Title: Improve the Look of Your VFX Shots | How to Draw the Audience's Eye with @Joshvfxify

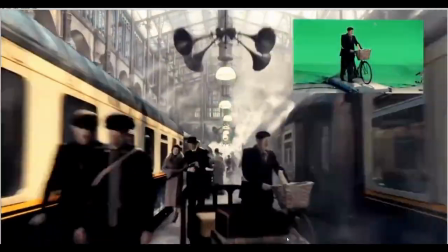[3:06]
and then we're just going through now and
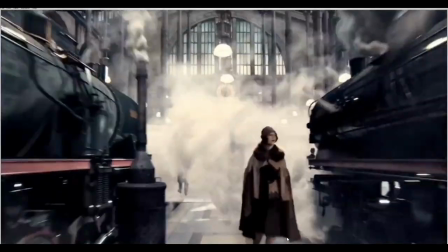[3:11]
eventually at the very end of this there's kind of a big smoke plume and then we kind of go into the the shot
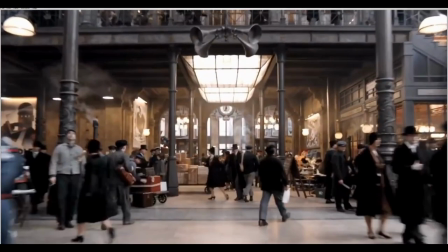[3:17]
where they they've transitioned into the live action so that all seems so easy right so if you looked at a script it would be oh a camera starts off pointing to the eiffel tower and then flies for a train station but i'm going to show you uh why if you actually just did this for real or did it without thinking about various um aspects of where you want the audience to look this would have
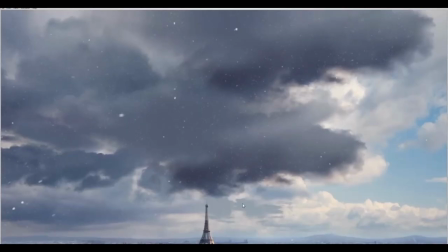[3:36]
became a very different shot entirely so let's start off then as i kind of talked about the start before i played this we're looking at the eiffel tower right now have they got us to look there though well first of all they've conveniently put these bright clouds behind it and what that's doing
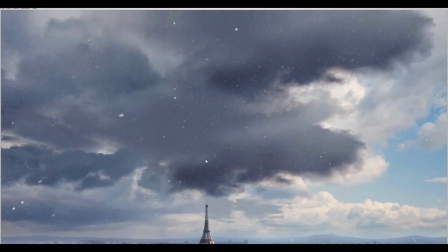[3:53]
is it's popping out the Eiffel Tower right we've got these dark clouds up here and we've got bright ones below why didn't they have dark clouds down here well the Eiffel Tower would have got completely lost in those dark clouds and we wouldn't have had the silhouette pop out so they're using contrast
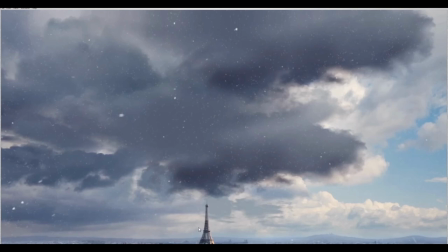[4:07]
high contrast in this case because the Eiffel Tower is a lot darker than the bright clouds behind so it really pops out in order to get our eye to look there they're also using a bit of saturation because you can see we've got this orange rim light just down the side here and
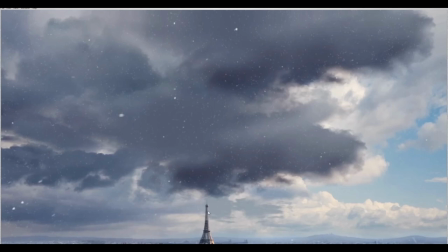[4:21]
that's not really on any other um any other buildings actually in the shot so they're very cleverly using kind of this as your and it's not highly saturated but more saturated than any other part of the image in order to get your eye there as well something else they've done because obviously it's
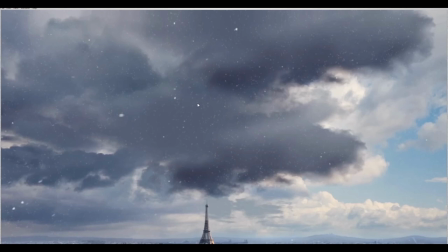[4:36]
winter time they wanted us to know that straight from the start we're in paris and it's winter how have they done that well again let's have a look at the clouds what they've done is they've got these very dark kind of undetailed clouds at the top and they've got these very bright detailed clouds at the bottom again these clouds look way more interesting than these ones but the reason why i think that they've made them dark is to make
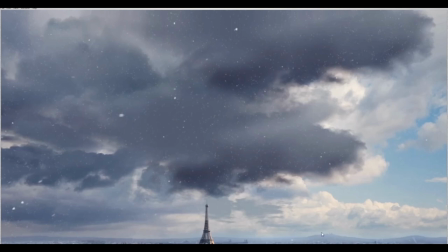[4:56]
the snow pop out if you have snow over light clouds like down here the snow just doesn't pop out and we need to very quickly show the audience look you're in paris and it's winter right again they're trying to kind of idiot-proof the image and not idiot-proof in regards so they don't trust the audience to work the stuff out by themselves but there's such a little time when certain shots are on i mean i've worked on
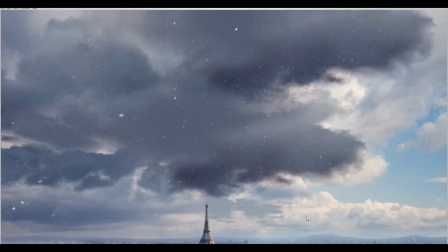[5:16]
shots that are 12 or 24 frames and it's like right okay we want people to look here so how can we get them to look there very quickly and all of this is all coming down to how you're designing this image so they've used these dark clouds at the top to make the snow pop kept them very flat so they're a bit boring in order to draw our eye below
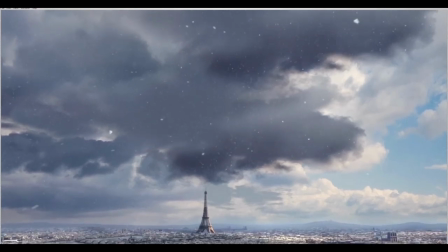[5:32]
let's keep going through another thing by the way as well this is very obvious but the snow is obviously falling towards that point and
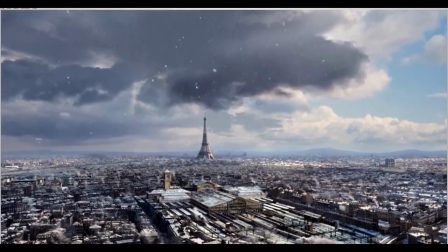[5:39]
actually the eiffel which draws attention to it. As we go through now, you can see, where's our eye?
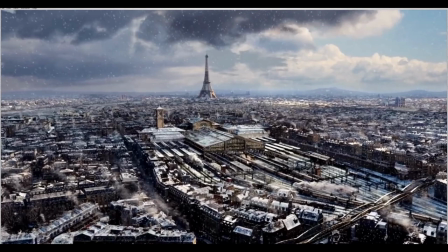[5:45]
Well, our eye is probably going towards this point now. Again, it's center of frame that helps, right? But they've kind of worked on top of that. So yes, it's center of frame. But what else have they done in order to get our eye to look where they want it to look? Well, they've used smoke quite cleverly, kind of thin, wispier smoke here, to just cover up certain aspects of this background.